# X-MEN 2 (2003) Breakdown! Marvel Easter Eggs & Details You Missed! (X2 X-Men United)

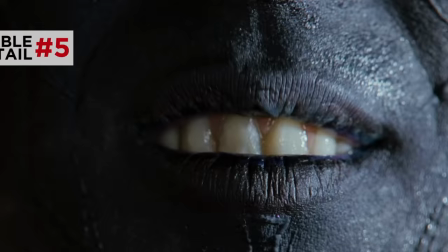It ends when Nightcrawler gets shot in the arm and notice how he lets out this canine yelp.
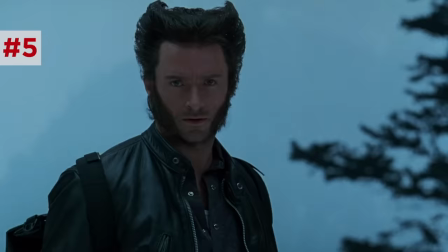Interesting because in the next scene, Logan is also framed with canine imagery, the wolf he follows, and another wolf that he cross-dissolves into in the museum,
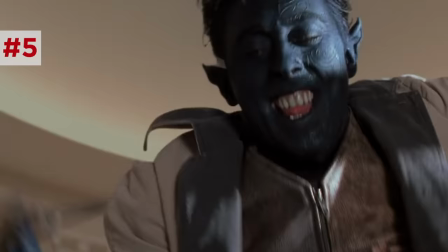reflecting mutants as both the wild wolves that humans would hunt and wolves that would hunt them. but now they're the evolved species that is replacing humans.
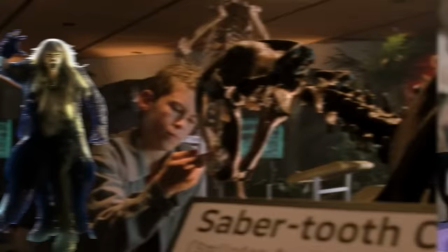One of those hunted mutants from the previous film gets respects paid here, Sabretooth. And there's a little mutant skirmish on a smaller scale.
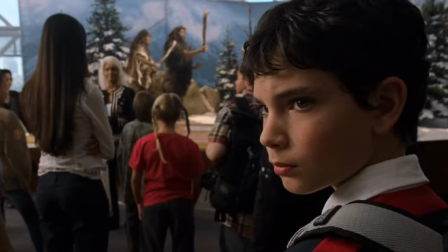Us.
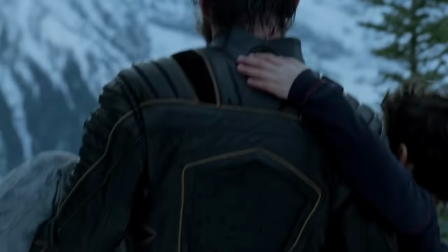Artie. Not here.
Yeah, a little setup for a much better time and place for Artie to pull his big move.
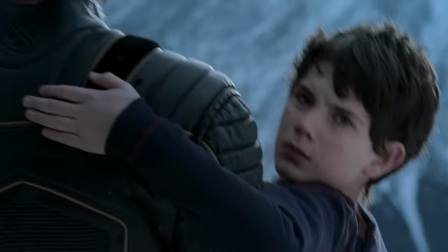One day, someone will finish what I've started, Wolverine! One day!
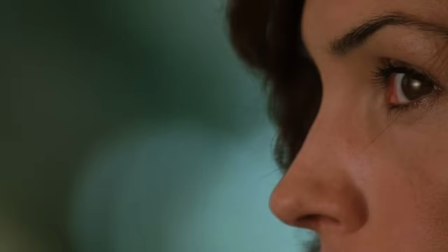Jane Grey's telepathy overwhelms her.
Busted my lips at last time.
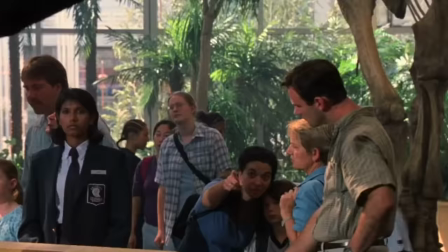To the shelter. No! Hi. They're gonna kill him. I love that kid. Hi.
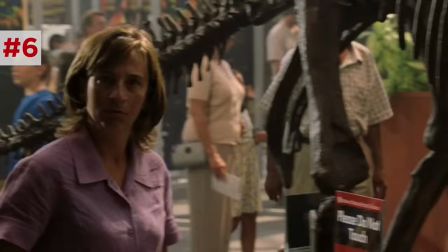Hi.
There's a very cool detail. Three of those voices you just heard were audio clips from other parts of the movie.
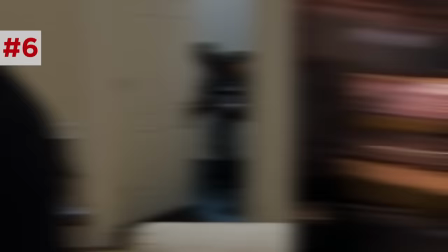To the shelter was a Secret Service agent from the opening scene.
To the shelter. There's something in the court.
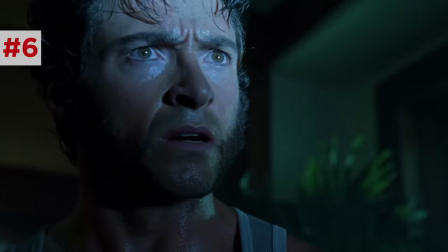To the shelter. No!
Was Logan's voice later in the movie.
No! No! No!
And they're gonna kill him was Rogue's voice.
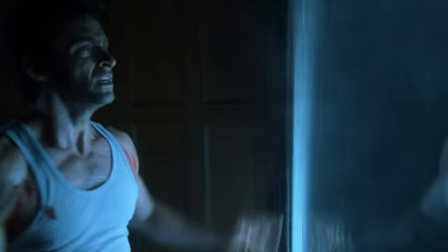The Phoenix force is allowing Jean to hear voices from the future, suggesting Phoenix isn't bound by time.
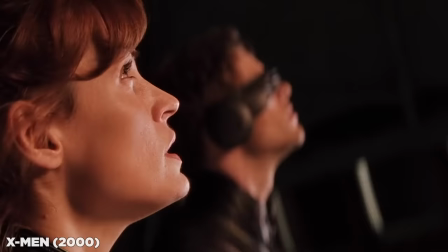And that, as we'll see in Days of Future Past, consciousness-based time travel is possible in this universe.
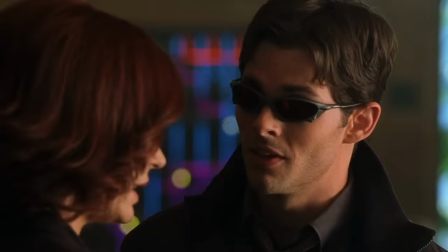Scott confirms that Jean's subtle reaction to Magneto's mutant conversion device in the previous film is what awoke this force inside her.
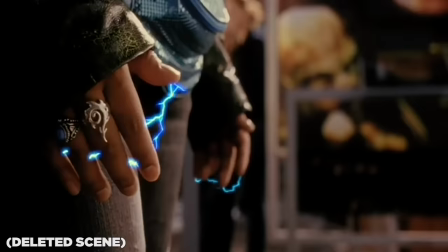Ever since Liberty Island, you've been different.
A deleted scene would have shown the recast Jubilee sparking up her fingers.
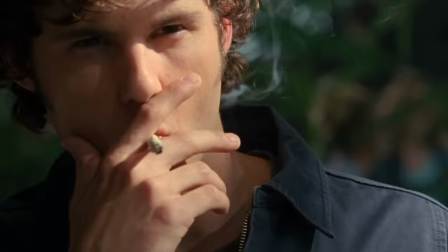She does show up in the final scene with Charles. Instead, we just see the recast pyro torching dudes bringing Charles to do his favorite move.
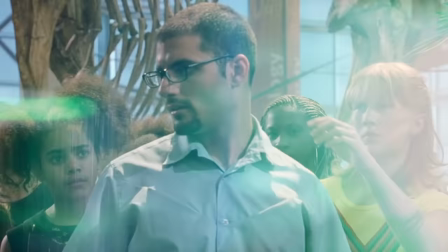Freeze! Everybody poke a man! Poke, poke, poke, poke, poke.
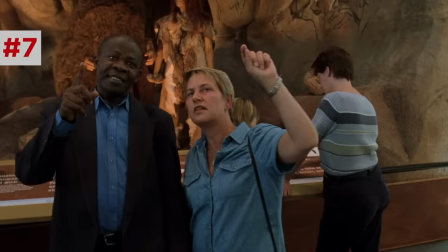But this freeze is my favorite because it causes these humans to freeze like the early human exhibit mannequins that evolved mutants equate them to.
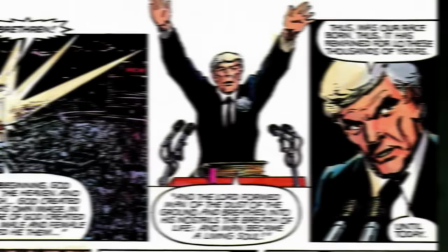Logan Roy himself plays Colonel Stryker adapted from Reverend Stryker in the God Loves Man Kill story that this adapted from.
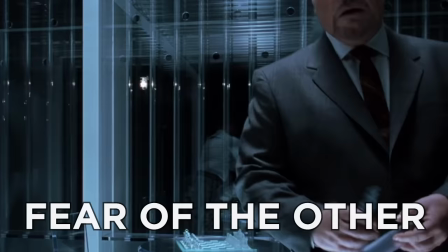But instead of an anti-mutant pastor, this striker is kind of a Bush-era hawk using fear of the other to detain and torture.
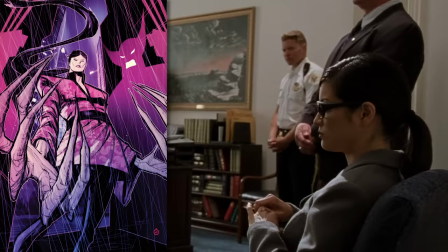He's accompanied by Eureka Oyama, Lady Deathstrike.
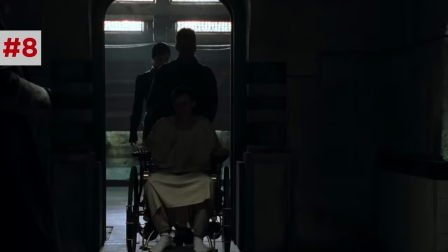Notice how he waves off the day drink, because as we'll learn later, his son Jason would trap him in illusions,
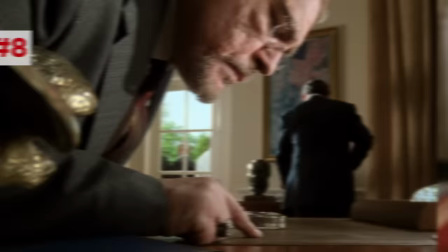and he's probably now terrified of his mind ever being in any kind of intoxicated or vulnerable state.
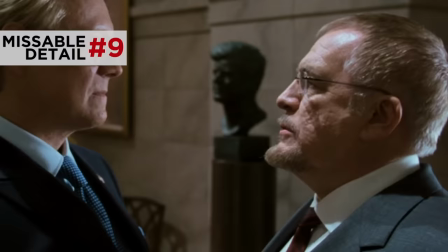And Brian Cox rips Senator Kelly mystique in disguise.
I was piloting Black Ops missions in the jungles of North Vietnam where you were sucking on your mama's tit at Woodstock, Kelly.
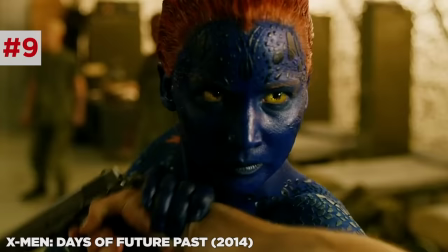Now later in the series, or earlier chronologically, the alternate timeline versions of Mystique and Stryker do run into each other and fight in Vietnam.
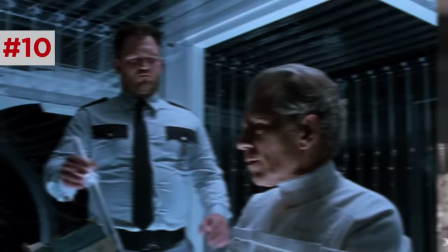Eric reads T.H. White's The Once and Future King, the story of King Arthur, extending the chess motif as this toppled king plots his comeback.
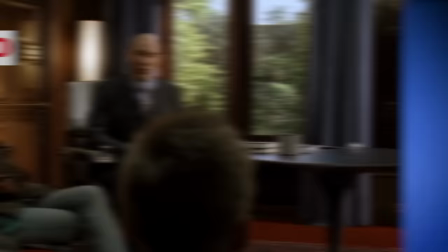At the end of the film, Charles calls it back.
Have any of you read a book by an English novelist named T.H.
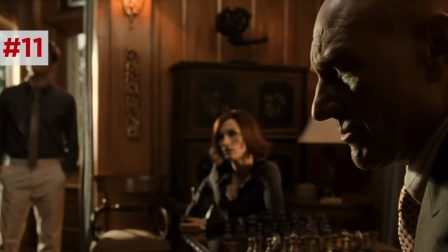White?
But interestingly, the character seen sitting across a chessboard from Charles in this movie is Jean,
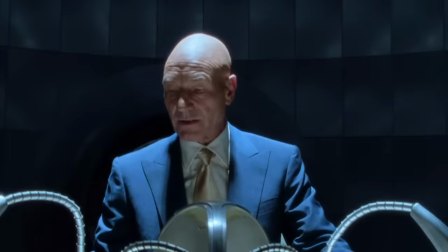an example of her rise in power and intellect, the next evolutionary threat to Charles and Eric's rule.
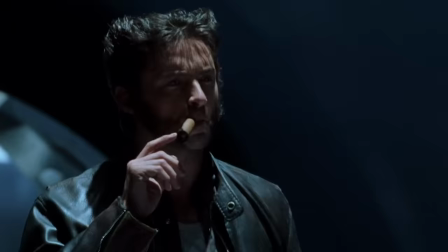Charles shows Logan Cerebro.
Continue smoking that in here, and you'll spend the rest of your days under the belief that you're a six-year-old girl.
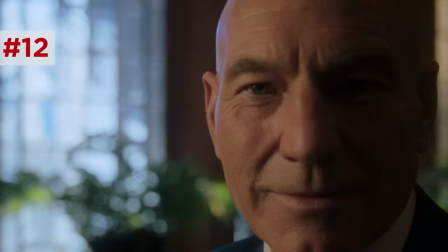The illusion of a young girl is exactly what Jason Stryker uses to trick Charles in The Rebuilt Cerebro. But before I continue, this video is brought to you by Audible in their unmatched selection of audiobooks and other audio products. With so many of us stuck at home with libraries and schools closed, Audible has stepped up to help.
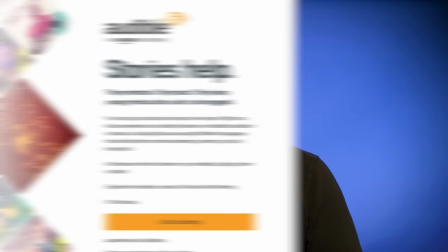They launched stories.audible.com for kids and parents stuck at home to stream great stories for free.
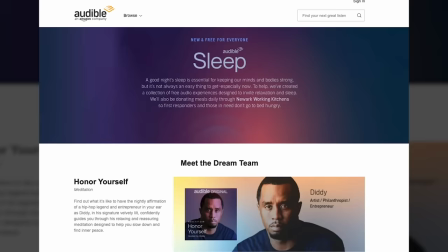They got C.S. Lewis, Scarlett Johansson reading Alice in Wonderland, and a whole bunch more family-friendly stuff for free during quarantine at stories.audible.com.